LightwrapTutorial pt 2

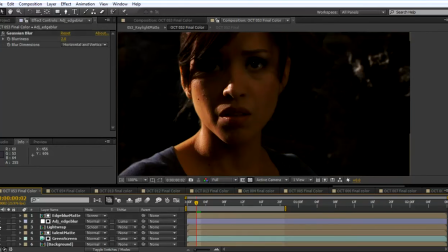(0:00)
Even a little bit more.
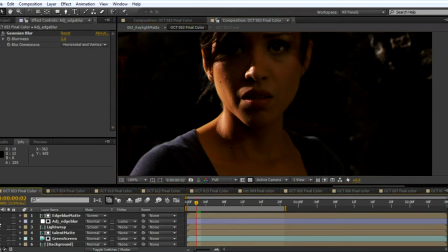(0:05)
Kind of merge the images together just a little bit. I can just line wrap that out.
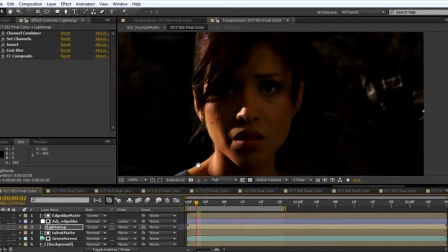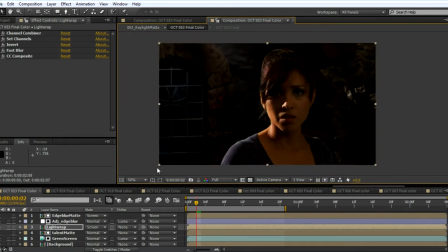(0:20)
I'm going to show you one more thing. And it's going to be a fake lens blur.
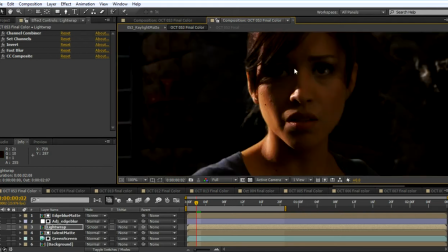(0:28)
So as we can see here, she's very sharp in the image.
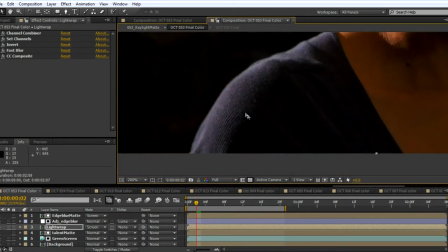(0:32)
I mean, sharp enough that we can see the texture of her shirt, or like the goosebumps on her skin.
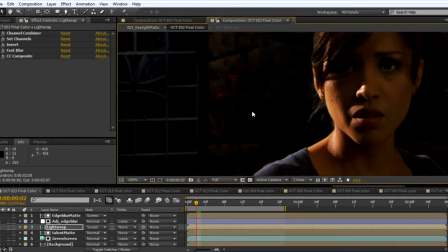(0:40)
So, to kind of just give it a little bit more
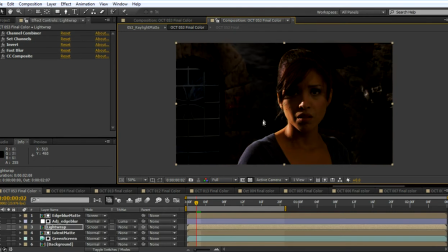(0:46)
realism, I guess, I'm going to blur out the background just a little bit more. And what we could do, I got the background selected here, and the effects panel, right click, blur, Gaussian blur.
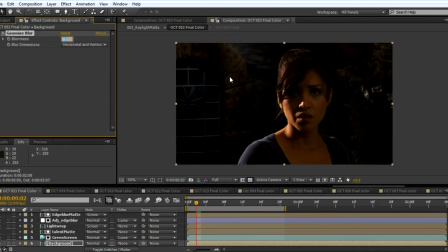(1:06)
And I could blur it, let's say 16 pixels here. I could blur it like that and call that good. You know, just to kind of give it depth of field, give it a little bit of perspective.
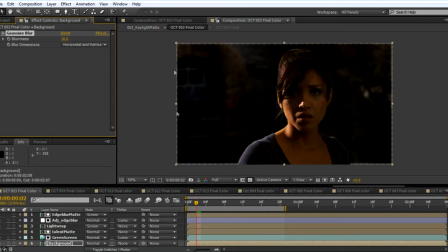(1:23)
Don't worry about these edges right here. I'd probably just scale this up a little bit. And we could do that scale. Just 105%. Yeah, it's probably too much. 1%. Maybe 102%. There we go. And just blurring it like that could be adequate.
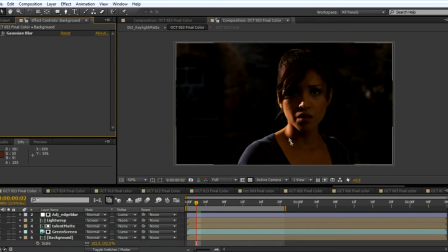(1:42)
But we could try to give it kind of a bokeh effect, kind of like in photography.
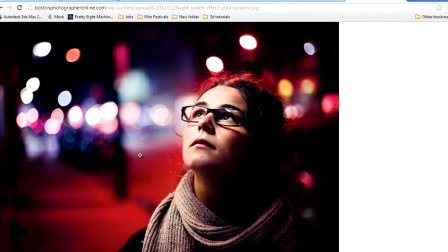(1:49)
So like light areas right here. See how they expand out, but they retain their shape a little bit more instead of just blurring it.
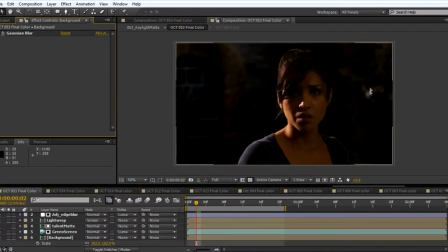(2:06)
So I mean, there's not a whole lot of brights in here, but this is just to help make the background meld with the foreground a little bit and give it a little,
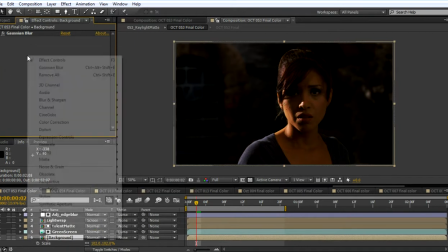(2:17)
just make it pop just a bit. So what I'm going to do is I'm going to right click, I'm going to go into channel, minimum maximum.
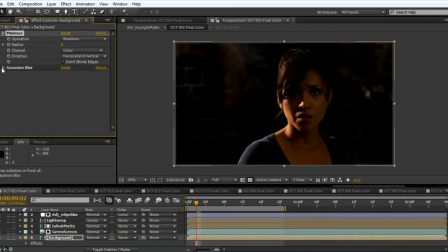(2:25)
I'm going to put it on top right here. So it's going to take the maximum values here. And what the maximum means is that it's going to take the maximum light values.
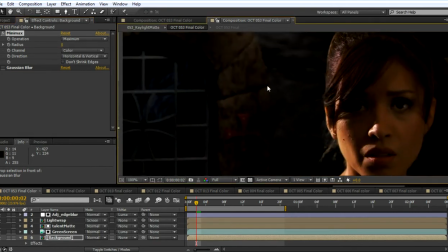(2:36)
So whatever pixels are lighter here, it will expand those pixels out. So watch. 1, oops, say 8, like that.
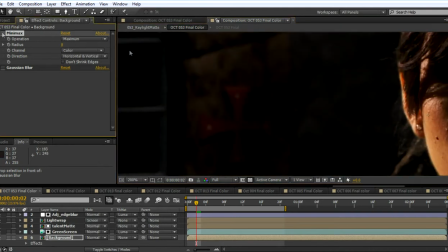(2:49)
And you can see right here, created this, it kind of looks like a box. So I took that bright pixel, set of pixels right there, and just expanded it. All the darks get eaten up by the lights. And it would be the opposite with minimum.
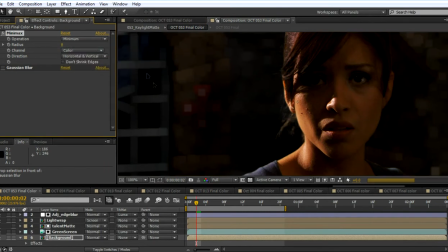(3:06)
So take the minimum pixel values and we'll minimize it, but we want the maximum.
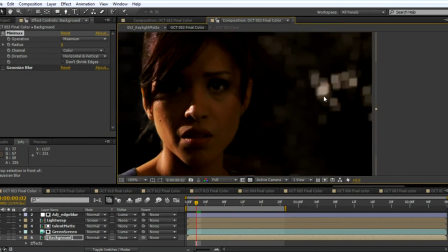(3:10)
So it kind of gives us that little kind of a bokeh effect right here, just a little bit.
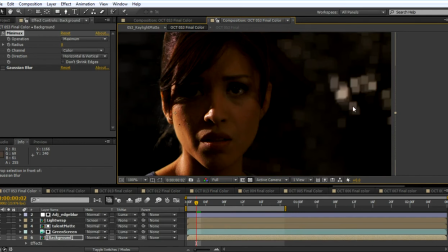(3:17)
Although it's square, so you know it'd be like a square aperture in our camera, which I don't know very many cameras that have square apertures.
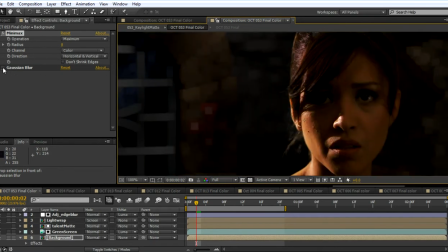(3:24)
So we gotta apply the Gaussian blur to kind of just smooth that out a little bit.
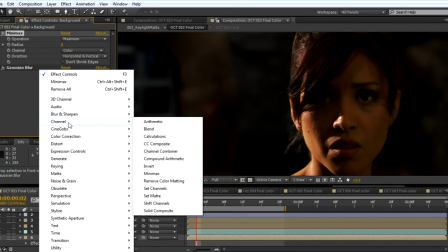(3:30)
Another thing I'm gonna do, I'm gonna right click, I'm gonna go to color correction, I'm gonna go to curves, I'm gonna put this at the very top,
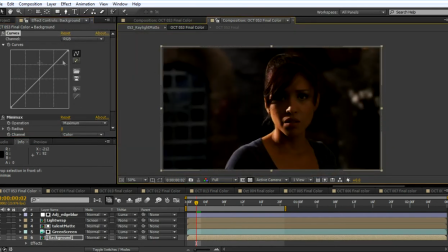(3:41)
and then what I'm gonna do is just kind of pop this up just a little bit.
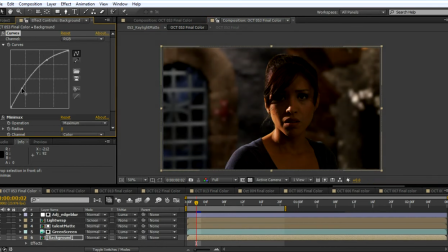(3:51)
Get those brights just a little more overpowered. And that'll probably suffice for right now, just for this tutorial. So there you go.
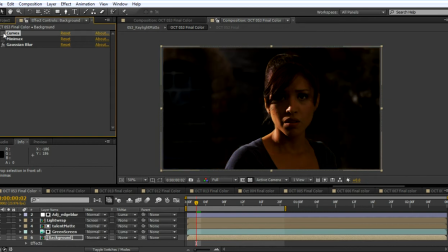(4:09)
You could have it just be a Gaussian blur like that. Or you could just pop it like that a little bit.
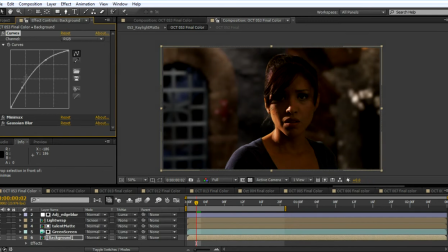(4:19)
Yeah, anyways. That's how to do all those little just subtle effects there. I'm going to do one more thing.
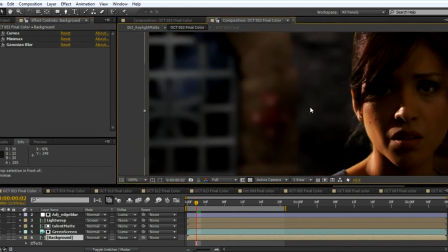(4:30)
I'm going to apply a noise to this background here.
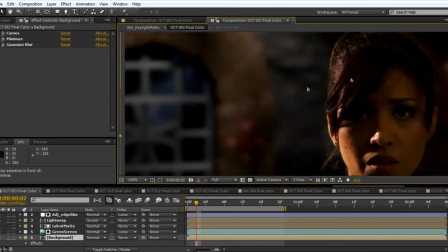(4:36)
Since this background is
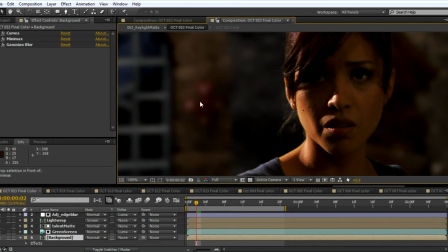(4:40)
synthetic, it's not real, it doesn't have any noise or anything like that that you would get from, say, from her.
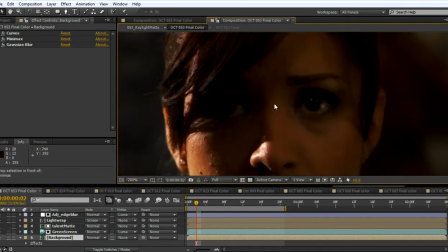(4:48)
Shot with an electronic video camera.
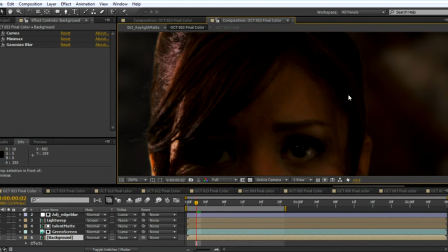(4:51)
So it's going to, in the dark areas, it's going to create some noise because it doesn't have enough information to figure out what to write down in
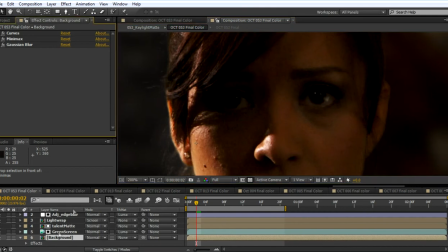(5:01)
when creating the video. So under the background layer here, I'm going to right click in the effects panel again,
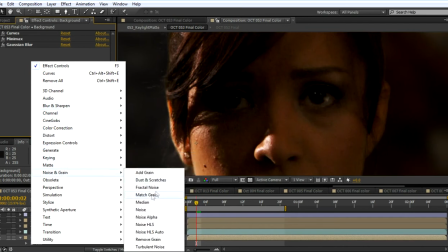(5:10)
and then go down to noise grain, match grain. That's the final output.
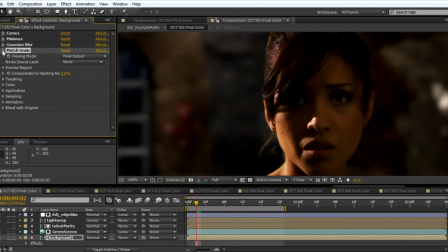(5:19)
And you could already see what it's already done. It's added, it's changed the details just a little bit on our image. I'm going to sample noise from a specific layer.
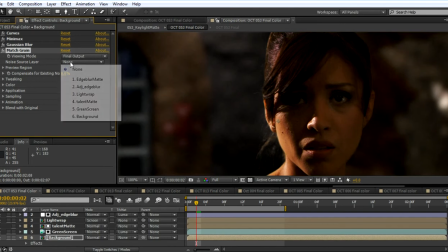(5:34)
So noise source layer, this drop down menu over here. I'm going to sample it from the green screen video. So it's going to try to match the noise on the green screen video to the background layer.
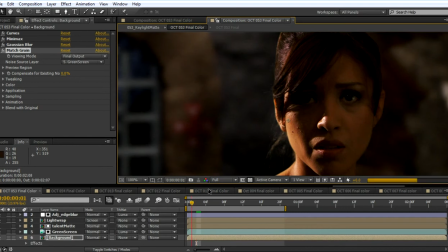(5:50)
Now, I've been playing around with this a little bit, and I've noticed that just it's a little bit too intense. It's too much noise, and it's kind of distracting.
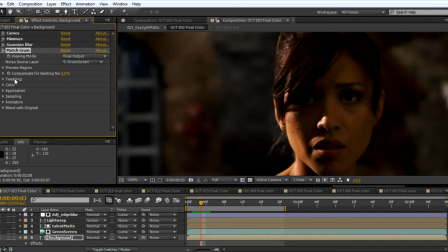(6:05)
So you want to go under tweaking right here, turn it down, and there's intensity. And I found just maybe, I think around half will be pretty good.
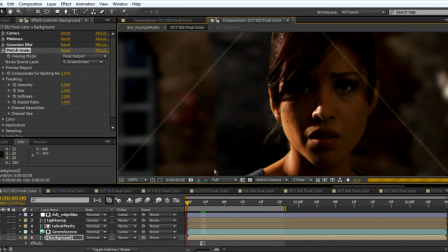(6:22)
So I'm gonna just put this at half resolution right here. Play this through real quick. Hopefully you'll be able to see that. You see, kind of see how the pixels are dancing around just a little bit,
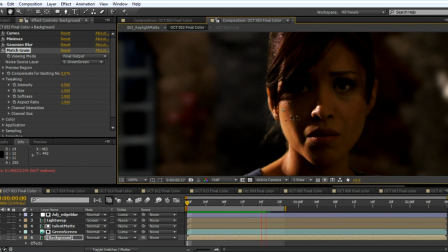(6:39)
just to kind of help it meld with the foreground just a little bit, giving it an extra little bit of detail, an extra 5% to make it look like it's bound in reality somehow.
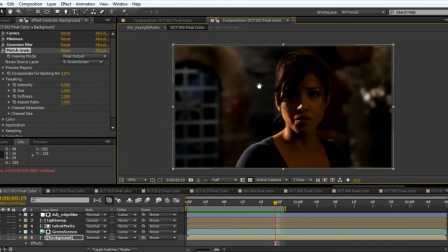(6:56)
So that's really all I have to show you for the light wrap, edge blur, and then applying a fake defocus and applying also
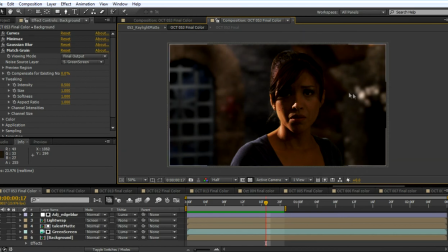(7:13)
noise into the background or any item that doesn't have noise. It's good to have some noise in there just to help it out a little bit. So I hope this helps you, Rebecca, and good luck with the shots that you're working on.